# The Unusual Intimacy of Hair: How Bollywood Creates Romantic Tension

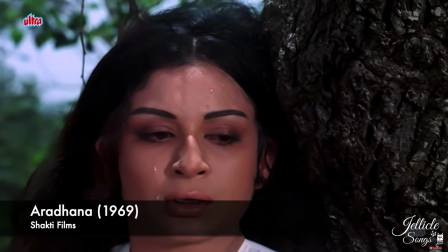(4:23)
Similarly, another woman might wear her hair down to mourn the loss of a loved one.
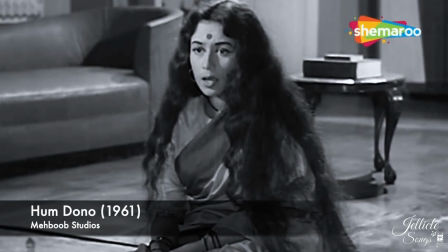(4:30)
Her open hair represents existential sorrow and resistance to resuming normal life.
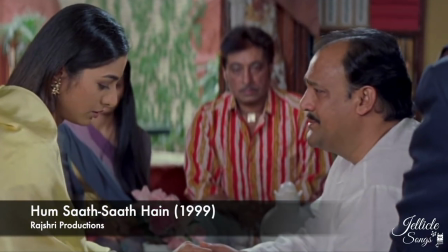(4:39)
In contrast to the violence we just discussed,
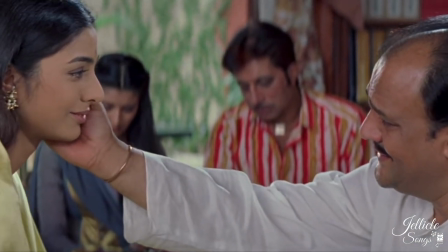(4:43)
a parent or guru might touch a young person's head to bestow blessings.
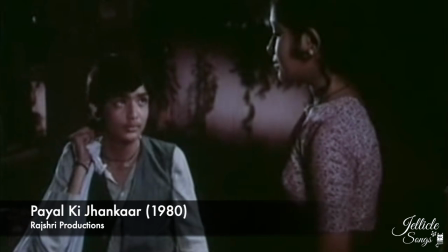(4:50)
But social customs would deter young Indians from touching each
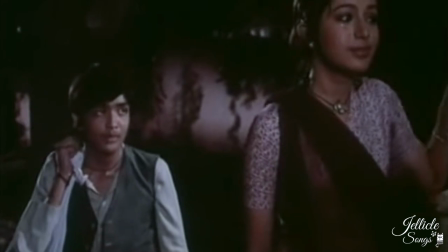(4:55)
other's heads if they were the same age and of the opposite gender.
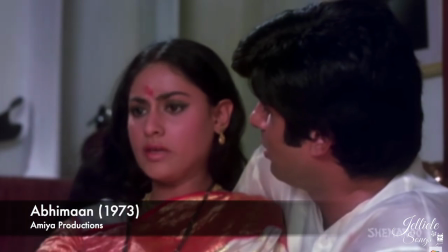(5:01)
Given these ancient customs,
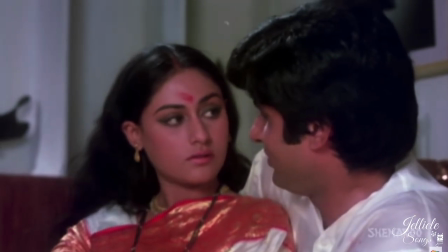(5:04)
Indian filmmakers have deliberately written scenes involving hair to create romantic tension and move relationships forward.
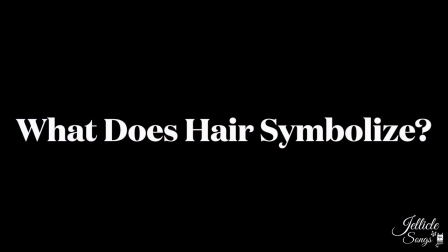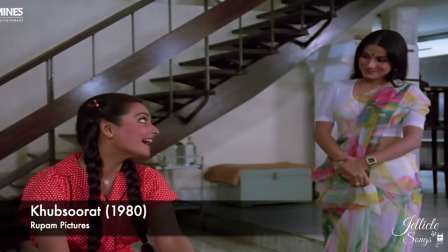(5:20)
Different age groups wear their hair differently.
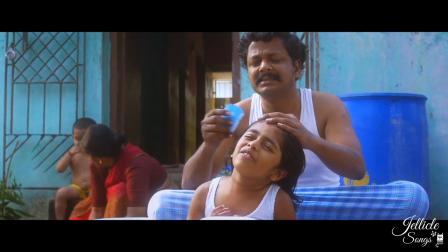(5:24)
Girls tend to wear their hair loose, but are compelled to tie it higher and tighter as they age.
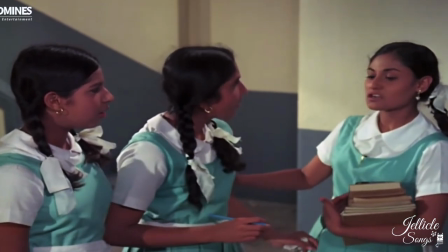(5:34)
In school, they might wear two braids or a ponytail. In marriage, one braid or half up, half down.
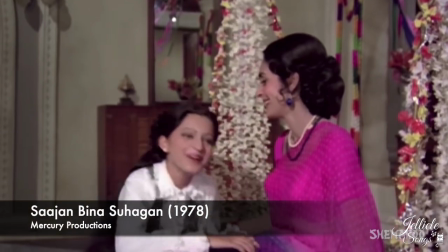(5:44)
In motherhood, a bun.
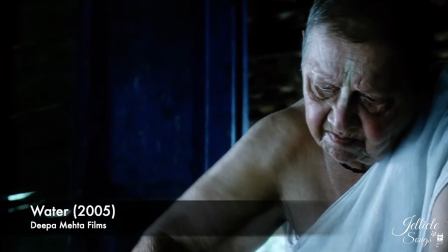(5:47)
And if they become widows, some women have their hair shorn to make them unattractive to men.
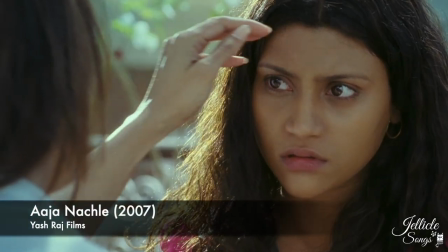(5:55)
Ah, patriarchy. For women especially, hair is an asset,
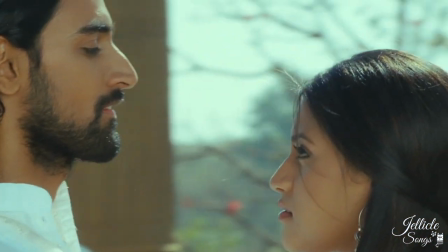(6:02)
a social currency designed to measure our desirability and economic status.
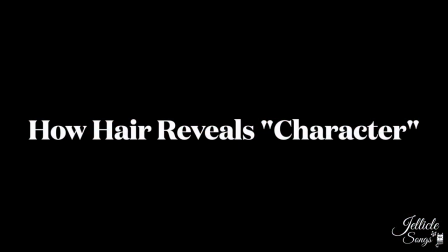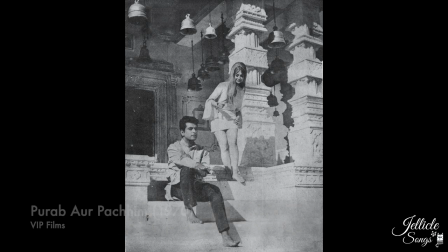(6:16)
Particularly in the past, filmmakers have used hairstyles to exhibit a woman's personality and moral fiber.
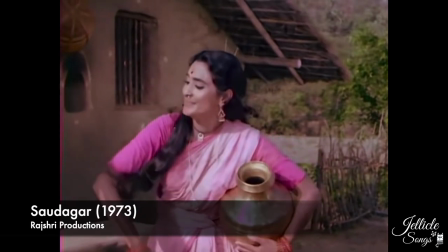(6:26)
A good woman often had long, tame, and straight hair.
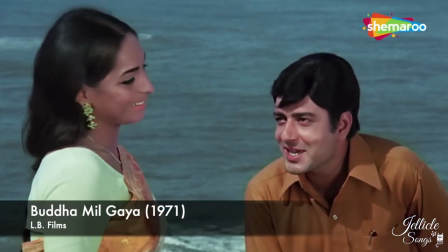(6:32)
She was principled, but innocent, naive, and inexperienced in love.
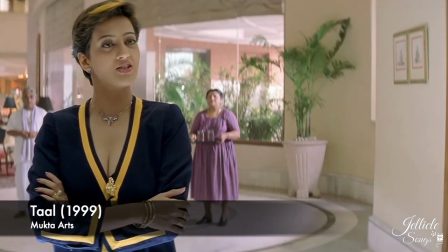(6:40)
A bad, scheming, and villainous woman had short, modern hair.
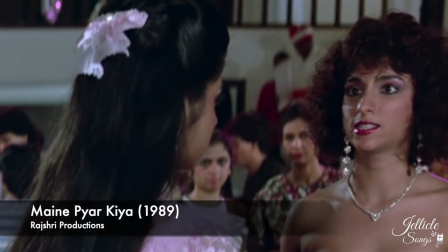(6:45)
She was superficial, snobby, and coarse in her relationships.
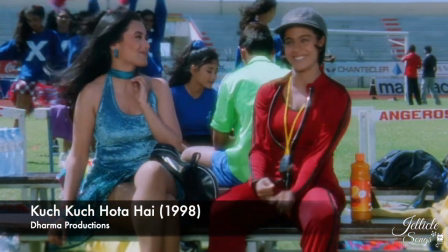(6:51)
Or she was one of the boys, and not considered a serious love interest.
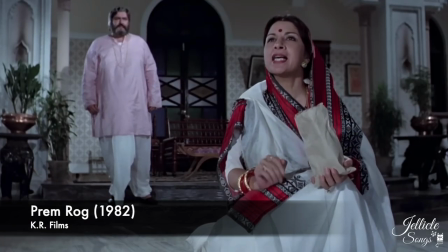(6:58)
If she was older and her bun was meticulously neat, she was also defeminized,
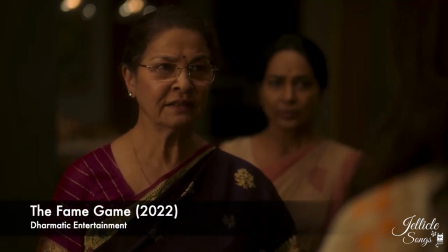(7:05)
an iron lady that enforced patriarchal values on her fellow women.
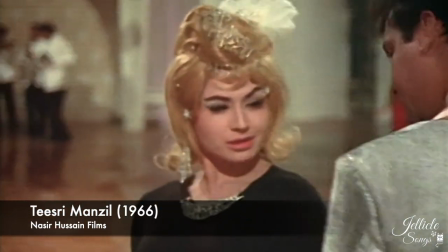(7:13)
A dangerous, vampy woman had modern, wavy, and sometimes blonde hair. her.
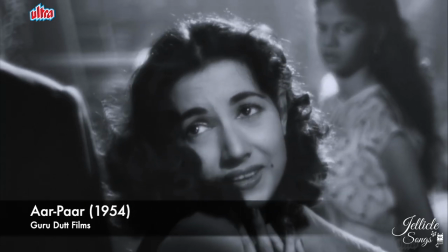(7:21)
She was confident, aggressive, and hungry for love, and therefore unhinged.
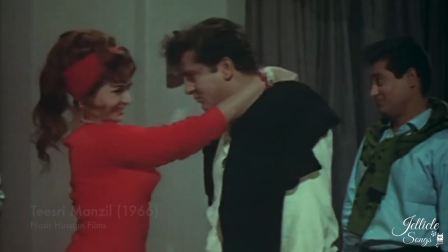(7:29)
Like Upsedas, these femme fatales seduced and corrupted men with their worldliness and westernized hair.
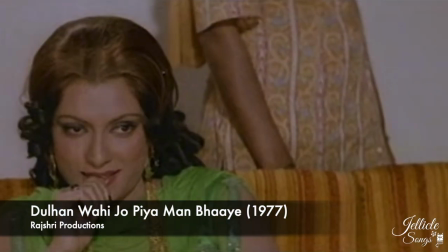(7:39)
She was a cautionary tale, meant to contrast with the good woman, who was the marrying kind.
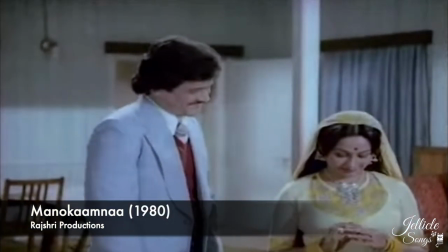(7:47)
This contention between the good versus wild woman is especially prevalent
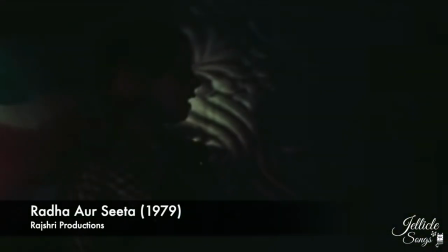(7:53)
in films that feature a love triangle between one man and two women.
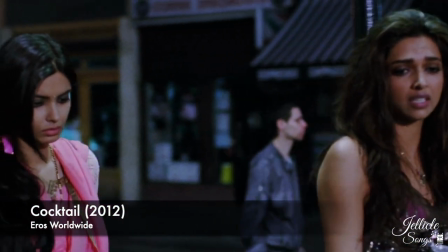(8:00)
Filmmakers typically style the two women's hair differently to reflect
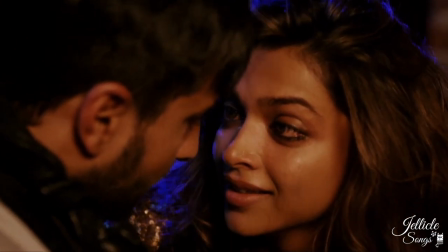(8:05)
their contrasting personalities and suitability for the man in question.
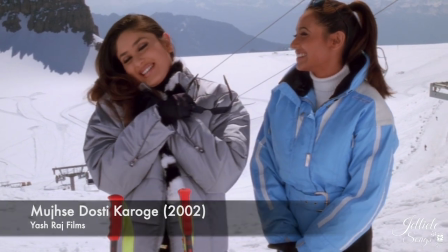(8:11)
In the film Mutsu Dose Karoge, Tina's hair changes throughout the film, which is consistent with her restless nature.
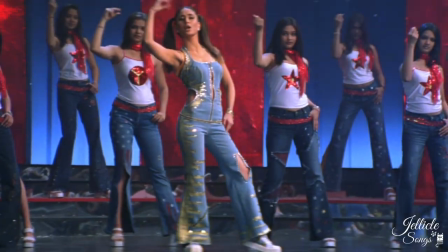(8:21)
Even as an adult, she styles it in juvenile ways like braids and pigtails,
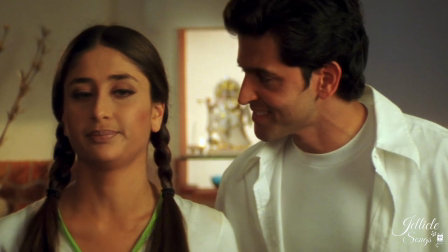(8:27)
which reflects how she's still emotionally young.